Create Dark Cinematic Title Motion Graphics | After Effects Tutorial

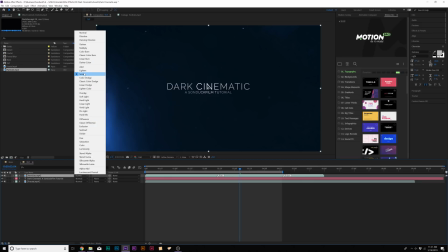(4:07)
I'm gonna set the blend mode here to screen. This way we can see through it.
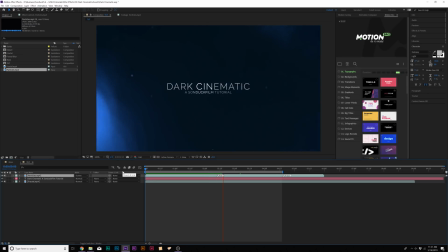(4:12)
And now with our fractal and our particles, there's definitely a lot more, you know, value in the scene. However, just adding elements is not enough. We have to be able to composite this together and make it look good. And of course, there's still a little bit of work left to be done with this scene before we can say, hey, this is awesome.
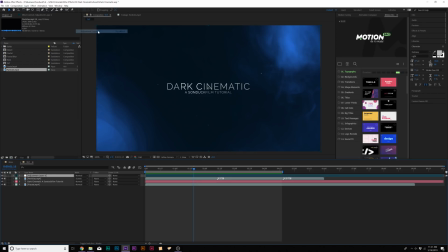(4:28)
So what we need to do is go up to layer, new adjustment layer, and we're going to effect, stylize, and we're going to add CC vignette. And this is gonna help tie our scene together. So I'm gonna set the amount up to like 500.
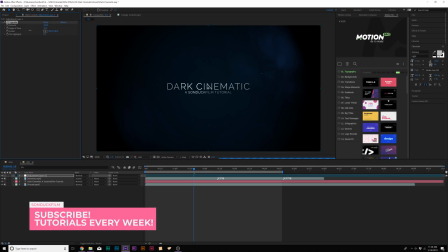(4:43)
And I'm gonna go ahead and bring down the angle of view to maybe about 25.
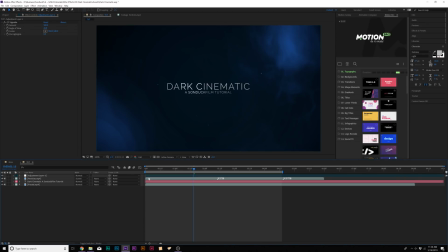(4:47)
And a little before and after, just kind of just helps bring more focus around the main area of our composition. And that looks good. I'm gonna go ahead and create another adjustment layer, and I'm gonna call it noise. and
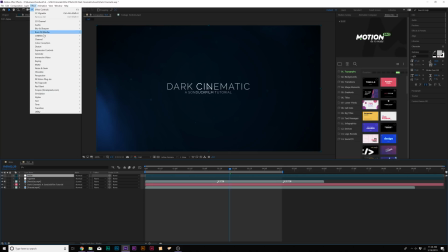(4:59)
I'm going to Effect, Noise and Grain, and I'm going to add just Noise.
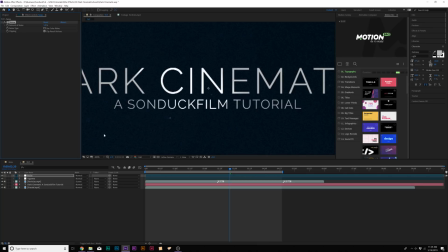(5:03)
I'm going to set the Noise to 5% and uncheck Use Color Noise, and this will make things a little bit more grungy and definitely something I would use when working with motion graphics.
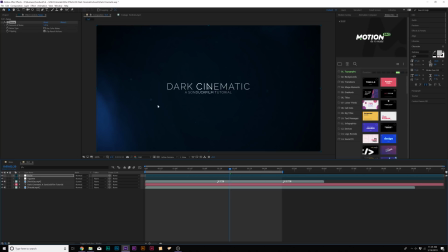(5:12)
It definitely adds a huge amount of value to your project. So just adding the vignette and noise definitely makes a little bit more of a cinematic difference into this, but we need to go ahead and add some more things into this. So what we're going to do is going to add like a little bit of pre-animation blur to this.
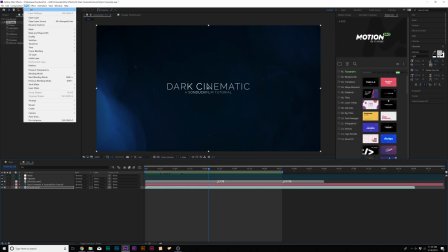(5:27)
And what we'll do is go to layer, new adjustment layer, and we'll call this blur.
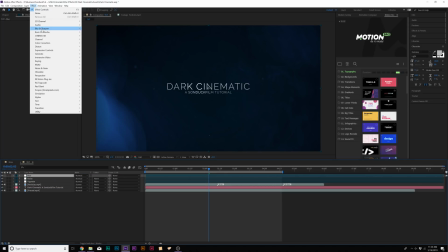(5:34)
And we'll make sure that this layer is on top of everything. We'll go to Effect, Blur and Sharpen, and we're going to add Camera Lens Blur.
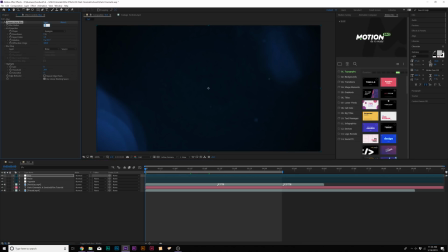(5:42)
And we'll come here to the beginning of our timeline, and we'll set the blur up to 14. And we'll go ahead and add a keyframe for blur radius. Go to, say, like 2 seconds or so, and set the blur radius down to 0. And let's kind of go back here a little bit.
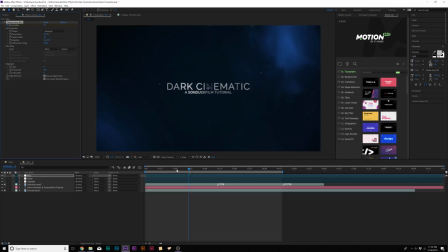(5:56)
Let's go ahead and set the roundness to 100% and check on Repeat Edge Pixels. All right, and this just adds a little bit of pre-blur to our composition and definitely looks really cool. And of course, if you want to animate that out, you can go ahead and do so. So next up, I want to add a little bit of glitch distortion to this, and this is really cool to do.
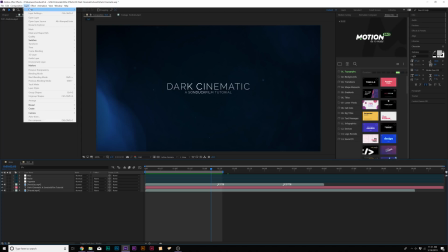(6:12)
So we'll go up to layer, new solid,
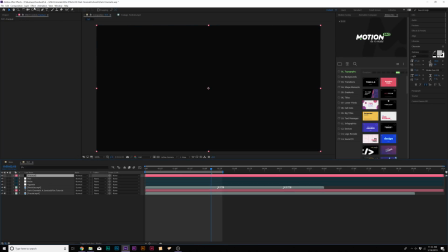(6:18)
and we'll call it fractal. And then we'll go up to effect, noise and grain, and we're going to add fractal noise.
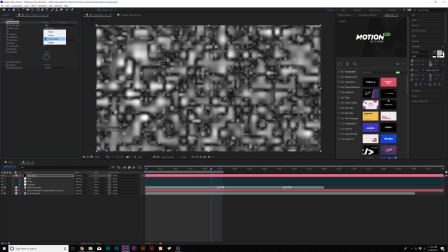(6:27)
Then we'll come here to fractal type. We'll set this to max. Go to noise type and set it to block. Then we'll go ahead and increase the contrast to like 200,
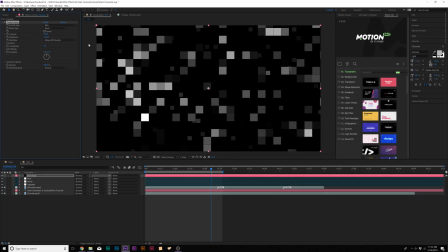(6:35)
bring down the brightness until we see like just a few number of blocks in here. So maybe 200 and negative 100 is good. Go to transform, uncheck uniform scaling, and increase the scale width.
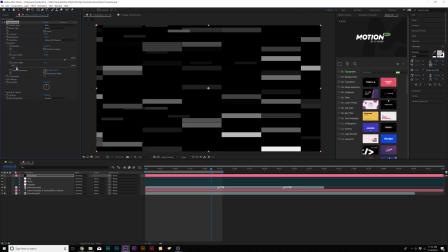(6:46)
So we kind of have like these long lines in here, and we could decrease the scale width by a little bit, and that's good. Then what we'll do is we'll go to begin of our timeline, and we'll come here to evolution options. We'll add a keyframe for random seed. Then we'll move forward to the end of our animation.
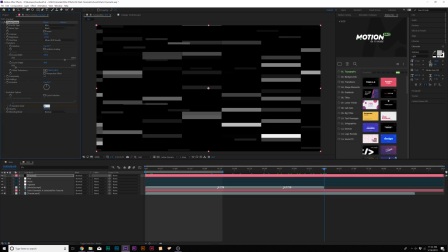(7:03)
I'll just say 6 seconds. And we'll set the random seed up to like 10, 15. Don't go crazy on the number because we just wanted this to animate randomly.
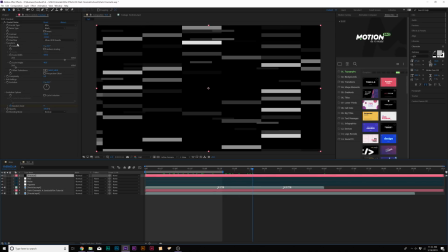(7:10)
And this is what we have. Great. Then we'll go to layer pre-compose. And we'll just call it noise map. And we'll move all attributes into new composition and click OK.
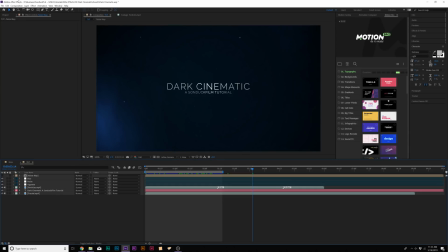(7:21)
We'll go ahead and turn this layer off because we don't need it. We'll go ahead and create a new adjustment layer, and that was a lot of go-aheads right there.
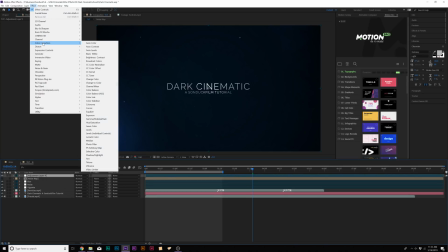(7:28)
Then we'll go to Effect, Distort, and we're going to add Displacement Map.
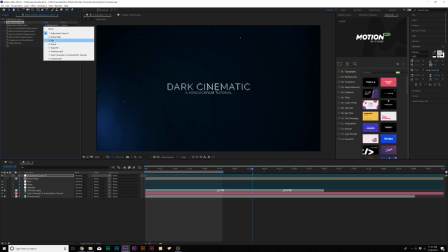(7:34)
So underneath the Displacement Map layer, we're going to go ahead and set this to Noise Map, and there's that.
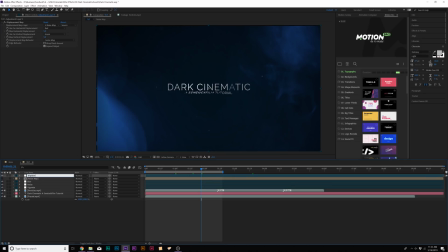(7:40)
And we'll rename this to Displace, and we'll bring this adjustment layer underneath all of our other adjustment layers. Then we'll go ahead and grab our background, which is our fractal, hit S on our keyboard for scale, and we'll scale this up. And now we'll have these distortions around our composition, mostly around the text. Of course, you can create like a background layer if you want to see more of those distortions, but they're there.
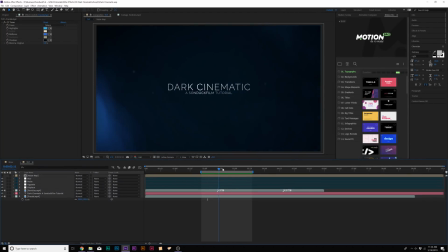(7:59)
And this definitely helps just add a little bit more value to our scene. Now let's go ahead and finish this up and let's talk about the movement of the scene, because it's right now everything is stationary and I want to add a little bit more to this.
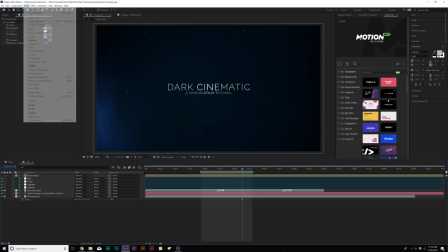(8:09)
So what we'll go ahead and do, is go to layer, new camera.